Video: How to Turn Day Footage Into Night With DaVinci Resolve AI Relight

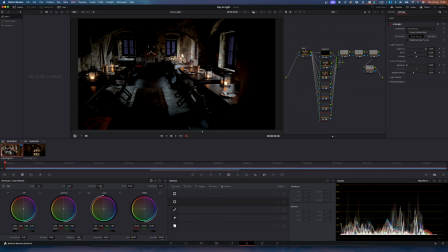4:04 Alright, so once we're done with Relight, what we want to do is just make some adjustments to the mask that we created in the window. So like this window, for example, you can see that it's too bright around the edges.
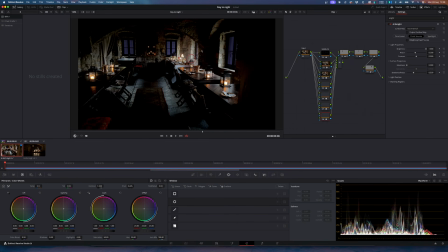4:18 It looks like there's quite a white and a bright light coming in from outside, which is not realistic to the scene. So what we want to do is select that mask, and we're going to be doing it with all these different masks.
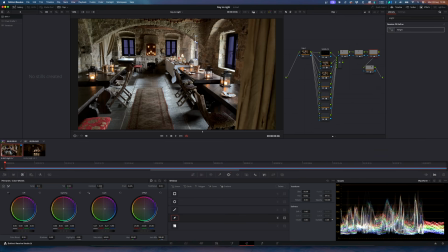4:30 What we want to do is create an outside border where the mask fades out. So you can see that it's creating this border around your mask, and with this border you can just select these points and just drag it out.
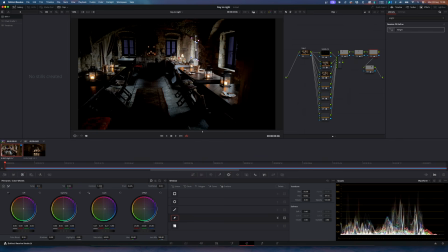4:44 So we want to have that mask fade out in this window store just to make it look a little bit more realistic.
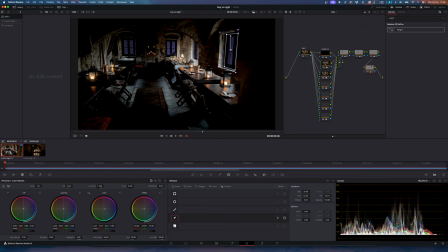4:57 Alright, so once you're done adjusting your masks, my computer might still be catching up with some of the settings that I created. Now it's starting to look really nice. So what we want to do to finish this off is just to create your last mask node.
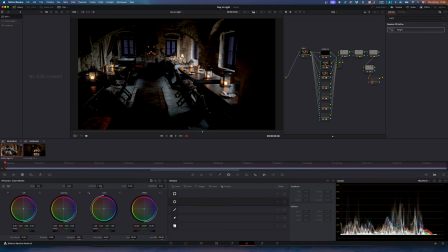5:13 Alt S to create another node, and what we want to do is adjust the temperature of the scene, because although the lights might look right, the temperature gives away that it's not nighttime. So let's adjust the temperature and we can make it nice and yellowy.
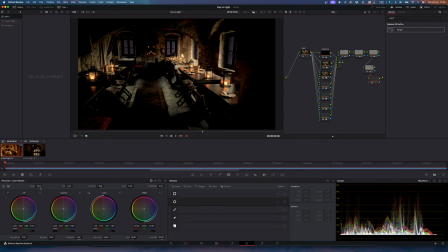5:33 And you'll see that as you start adjusting the temperature of the shot, it's starting to look a lot more like a candlelight dinner. The temperature is just right. So guys, I hope that you found this helpful. For more tutorials, be sure to subscribe to this channel, and I'll see you in the next one. Cheers.